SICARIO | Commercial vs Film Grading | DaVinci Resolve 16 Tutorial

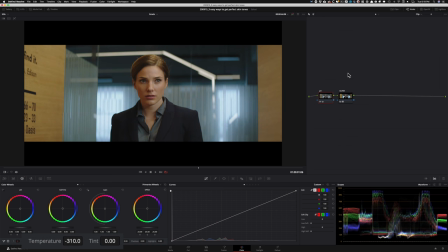So let's just bring it back somewhere around here. Then I'm going to take my tint and I'm going to start adding magenta. Obviously go too far, then come back. And where does it look fine? And to me, somewhere around here is looking good.
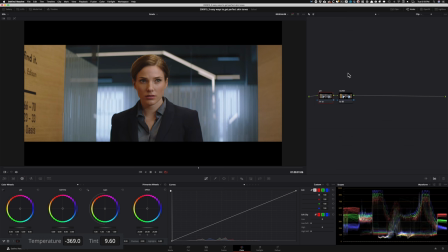And now I'm going to go back to my temp, cool it off, bring it back. This is looking good. And now if I do before and after, we made a huge difference, okay? So that is a huge difference. Now, the outdoor is looking really cool now compared to before, like right here.
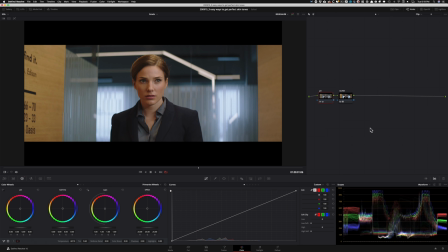So obviously, this is where we're going to jump into our lift gamma gain and balance it out. So let's start off with my gain, and I'm going to try to get rid of all that cool tones coming through the window. So like, let's just balance it out a little bit. So even something like that. And now let's go into our gamma and counter that so we can bring it back to where we like it.
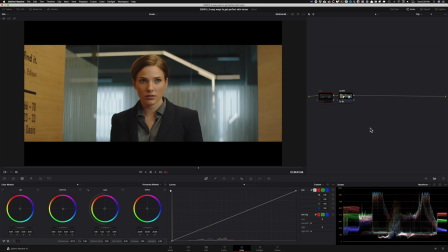Somewhere around here where our skin tones. So look at the difference, right, that we're making. We thought that, you know, after the LUT, it was perfect. But look at the difference we made after dropping the LUT and just with certain primary adjustments. Like, we didn't do much, but we made such a massive difference. And color grading is all about little nuance, right?
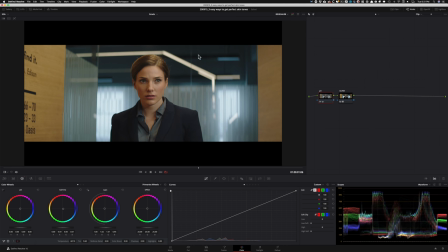Like a little thing here, a little thing there goes a long way. So this is already looking really good. I'm going to take my lift and just try to get some of that blue out and see if it works. But if it doesn't, then I'm just going to leave it where it is. So maybe pull it up somewhere around here. Because again, just keep in mind, we're going for a commercial look.
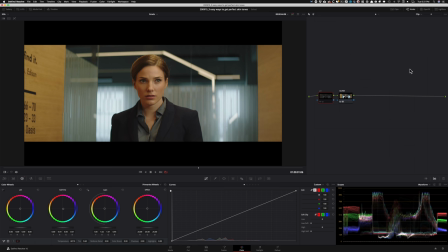So it's going to be quote unquote a little bit of a natural look more than anything else. At this point, it's looking pretty neutral to me. I'm pretty happy. I'm going to create a new node. This one I'm going to call vignette. And what we are going to do is just create a simple vignette. And I'm going to raise it a little bit, move it over around her face.
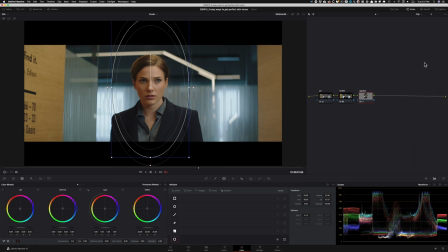And then aspect, I want it to go this way so it emulates the light. And then I'm going to tilt it around again, like, you know, because the light, overhead light is up here somewhere. It's coming through. So I'm going to keep it somewhere around here. And now what I'm going to do is I'm going to invert it.
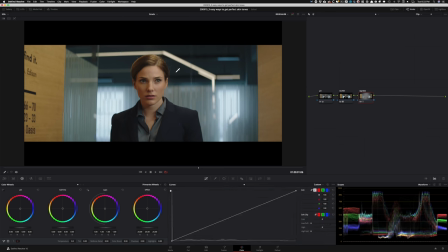I'm going to go in my primaries. I'm going to grab my curves around 40-ish mark. And then I'm going to bring it down. And now I'm just looking at here. So like, where do I get the most juice? So even somewhere around here, it starts to look like these colors have like a lot of saturation now.
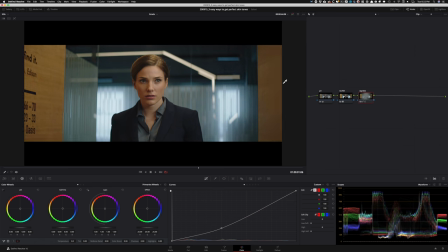So they're looking pretty good. So if I do before and after, huge difference, right? Now I'm going to go ahead and create an outside node. And in the outside node, pretty much I'm going to do the opposite. I'm going to grab my curve right around 60-ish mark and then like raise it, but not too much because I don't want to blow out her skin, right?
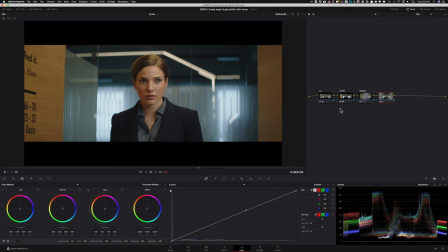So somewhere where it just looks proper. And it's not too much. So this is barely doing anything. So let's just exaggerate it a little bit. But even something like that, before and after, big difference. I'm happy with that.
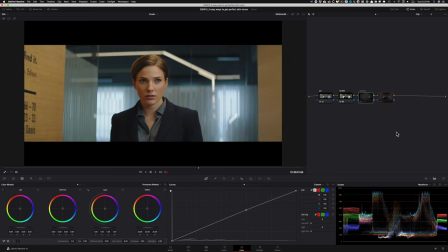So now if I were to take these two and do a before and after, you can see the difference, right? How big of a difference it made. So let's go back to this node. Let's go back to tracking and let's track it back.
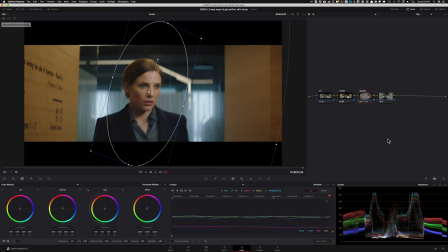Okay, now come back here. Let's track it forward. Okay. So now we have a perfect track, right?
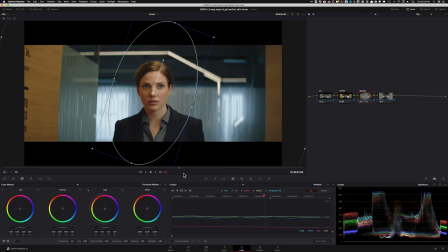Everything is locked on. So let's go back to our hero frame, somewhere around here. And so far, so good, right? It's looking pretty good. I mean, I'm going to go as far as, I mean, this is really close to being, you know, this is our grade.
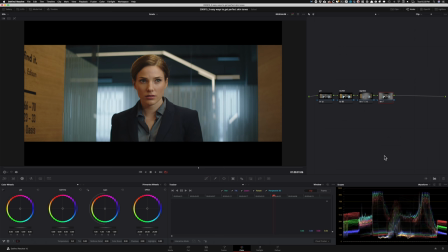This is, let's just call it, right? But let's just do a few more things. So this was for inside. So let's call it inside, basically inside the vignette. And here, we're just going to use our log wheels. So basically, this is what's going to happen, okay? I'm going to go back into my log wheels right here.
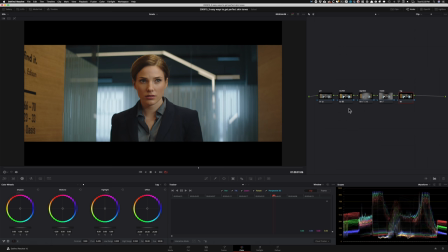And what I want to do is, right now, my focus is right here, okay? So in this area. So I want to neutralize it a little bit more because if you look at my scope right here, there's still a lot of blue, which would be okay because during the day, the light outside is usually blue. But I want to just make it a bit more neutral.
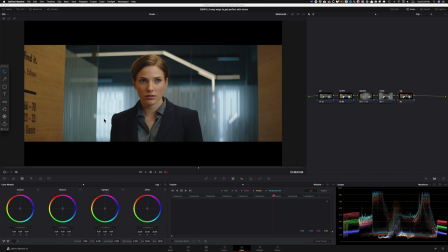So that's one thing I'm going to do.